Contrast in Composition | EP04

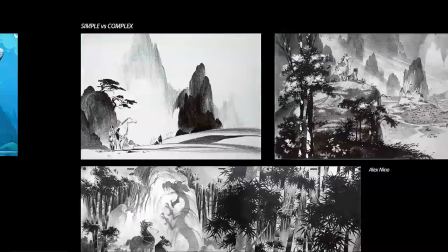491s
When there's so much contrast of detail and noise in your shot, it's going to be hard to focus on one thing, to read it nicely, and just have a place where your eye can rest. And this is a really, really a good way to
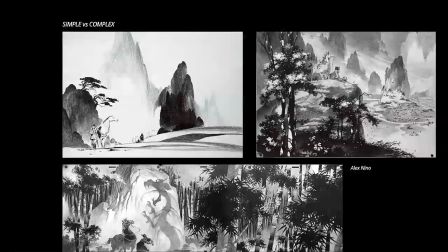510s
make your compositions read better, have an area where your viewer can rest the eye and direct the attention to the complex area. So here are good examples by Alex Nino, a great artist.
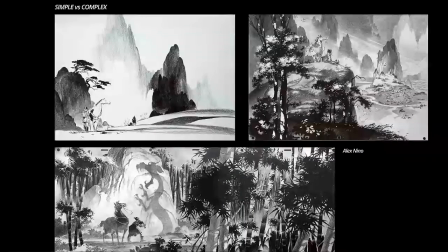527s
These are concepts from Mulan, the Disney film. Phenomenal draftsman, great, just insane drawings.
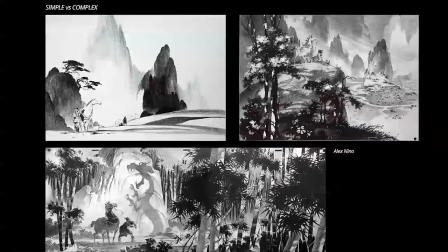534s
I definitely recommend. And he has some books out there too that you might want to check out. So Google his name, and you'll see some insane shit.
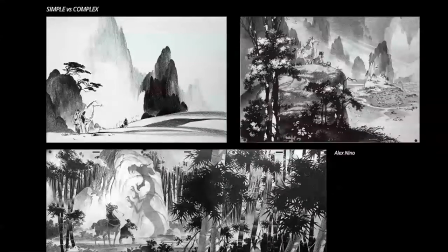543s
All right. Let's take a look. Again, complex form. It doesn't have to be crazy complex. It's not like a crazy rock that has all this tiny noise in it. But what he's doing is just adding some shape. And this is probably the most complex thing in there.
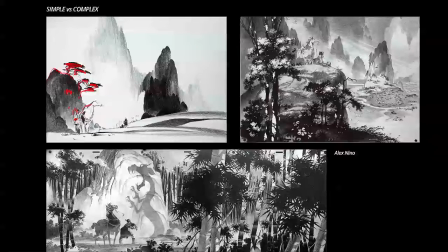560s
With you can see the light versus dark versus light, dark versus light happening in here too. So combining two different elements to make a graphic read on it. So having this complex stuff happening corner frame, and then letting all this stuff in the background kind of fade to a simple
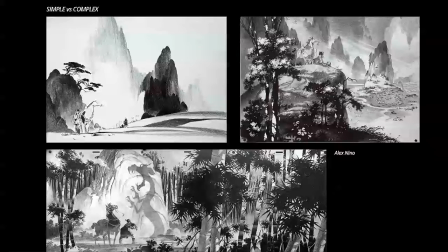580s
shapes in the back, so that we can read our focal point and then kind of flow in to see the army and then rest in the background there. Gorgeous.
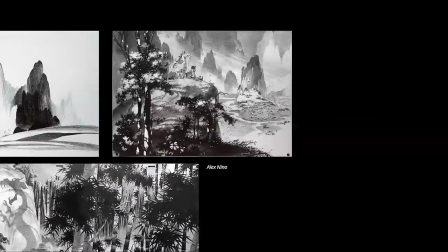595s
Again, a little bit more complex now. We have dark versus light,
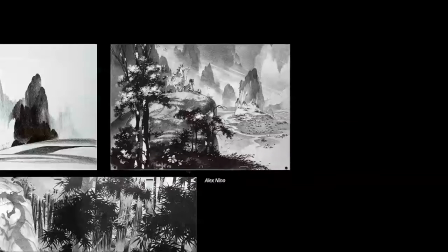601s
complex forms in here with the leaves, the bark, the branches, all creating a really strong foreground complexity, right, in this shape.
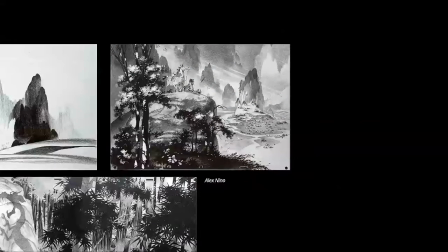616s
And then the simple background of just shapes and fog and mist helps us to just rest up here a little while we're digesting all of this, and then kind of enjoy it and then come back to this focal area again. Simple shapes, the contrast just works beautifully.
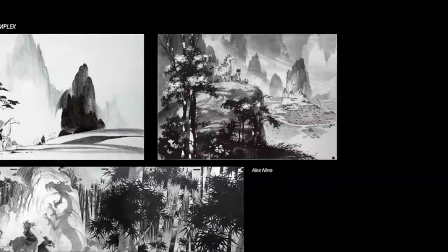635s
If this is noisy and then you have all this kind of noise everywhere back here too, it's just going to be too much for our brains to kind of digest and to enjoy. But with this nice balance of that contrast, just makes it sing.
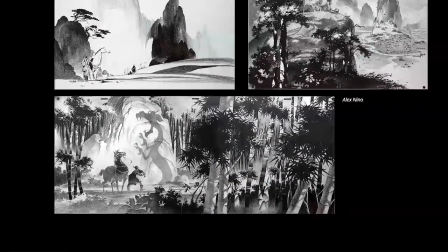653s
Same thing here, reoccurring complex forms in here. We have light against dark, shadows being cast, casting shadows, and just really aggressive, noisy shapes in the foreground.
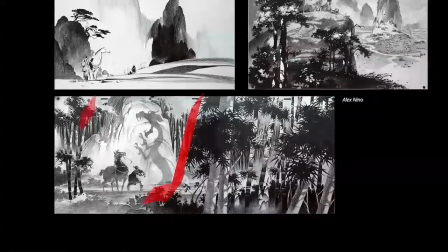668s
But that creates this nice area where I can rest right here on a simple rock, not too much texture, having that dark against light for that story moment. So combining two different ones to tell that story.
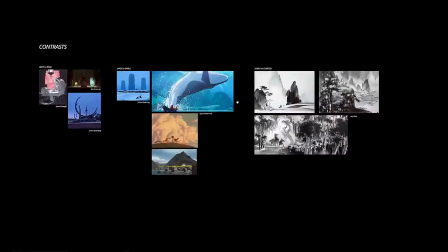687s
All right, so we covered 3, and I want to make these into little digestible pieces, not go on for half an hour, but so you can look at these, go practice them, create little compositions, and then when you come back to the next episode, we'll cover 3 more that you can practice again.
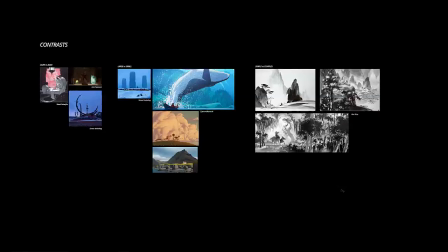706s
All right, we'll see you next episode.